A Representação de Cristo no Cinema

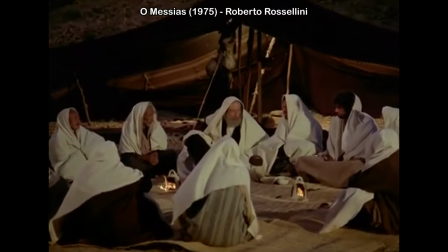O Rossellini usa muito bem uma lente zoom na câmera para se aproximar dos personagens
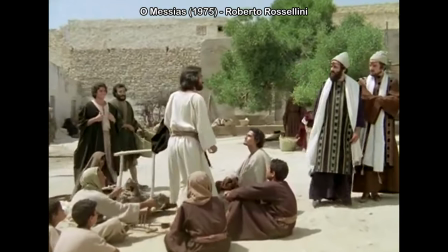ou se aproximar das ações e aí passeia com a câmera pelos personagens,
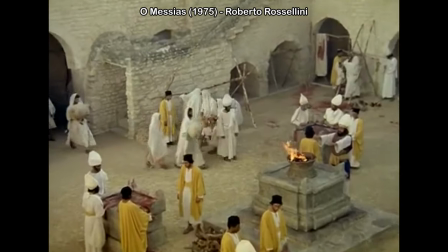passeia com a câmera pela cena, pelas ações, pelos espaços,
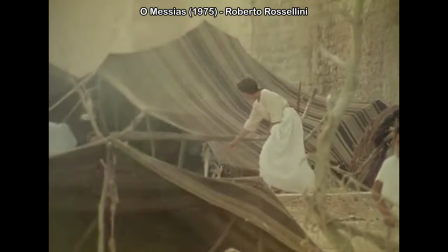sem definir muito bem um centro dessa ação que está em cena.
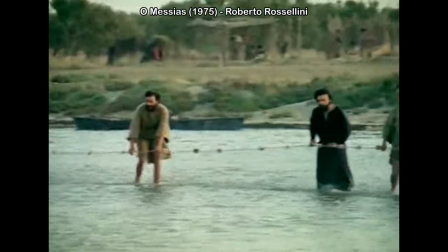A câmera nunca define muito bem o que é mais importante e o que é menos importante. Ela fica ali flutuando naquele espaço enquanto observa tudo. Até lembra um pouco a abordagem de um cineasta contemporâneo, Como, por exemplo, o Ho Sial-Sien, que nunca define um núcleo da cena e vai passeando com a sua câmera por situações cotidianas. E tais situações possuem uma espécie de fascinação, de encantamento, justamente por serem tão singelas, por serem tão cotidianas. Você realmente sente essa presença, é inserido naquele cotidiano. Ele faz isso muito bem usando o zoom e as panorâmicas dessa forma e também usa muito bem alguns planos mais abertos, alguns planos gerais que além de registrar muito bem o ambiente externo, A locação real,
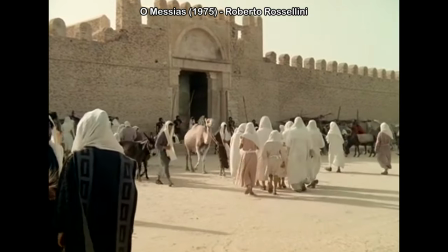a força do ambiente externo, já é algo muito importante para o Rossellini,
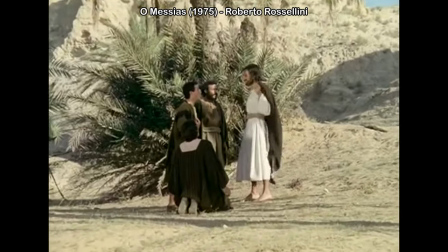de modo geral, em vários dos seus filmes.
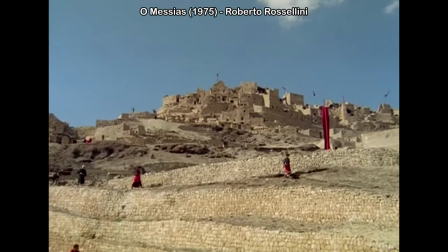Então, além desses planos abertos registrarem muito bem os ambientes, as locações, eles também mostram os personagens de modo mais uniforme.
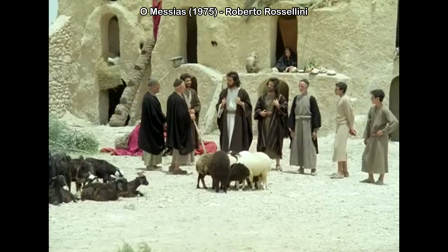Em alguns planos, você até demora um pouco para localizar Jesus
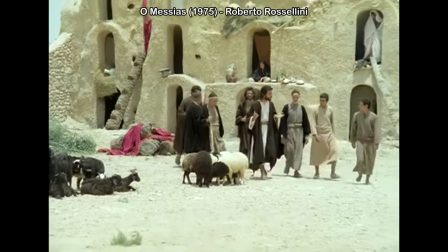entre os apóstolos ou entre as outras pessoas,
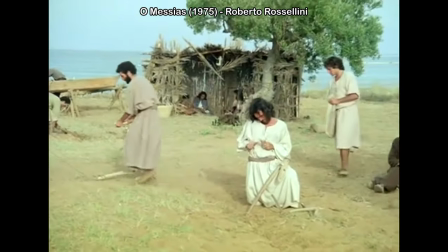porque todos são filmados da mesma forma e todos estão ali integrados
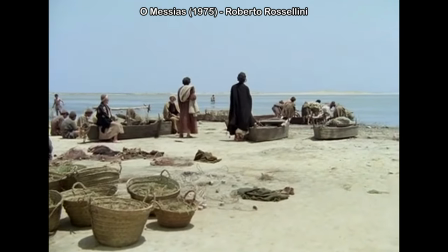naquela paisagem e naquela comunidade de modo muito uniforme.
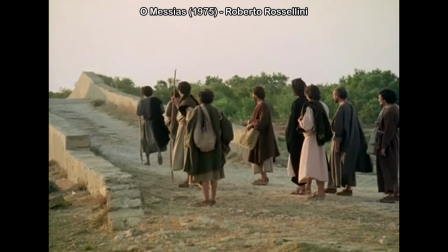Então, é outra escolha estética que também enfatiza muito essa ideia de semelhança, de semelhança de Cristo perante os outros, ou de semelhança, no geral, entre todos que estão ali. É totalmente o oposto do Cristo mais iluminado e destacado do Cício de Emílio. E também é um filme que não vai se focar tanto nos aspectos dos milagres e de outros elementos sobrenaturais. Nesse ponto, é um Jesus talvez até mais materialista, entre aspas, do que o Jesus do Pasolini. É um Jesus que se expressa muito mais na materialidade das coisas, na realidade propriamente das coisas. E é interessante que essa abordagem mais material e realista remete muito ao Francisco Arauto de Deus,
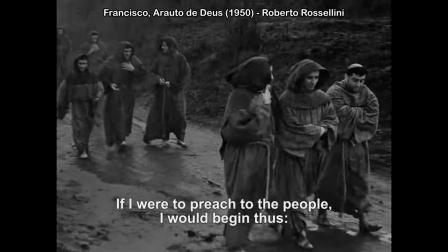outro longa do Rossellini, um longa sobre o São Francisco.
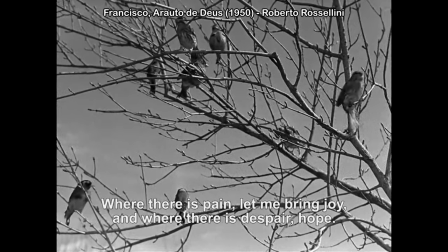É um trabalho que intui toda a fé do santo através dessa relação com a matéria,
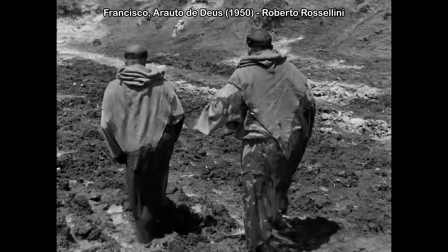com a natureza.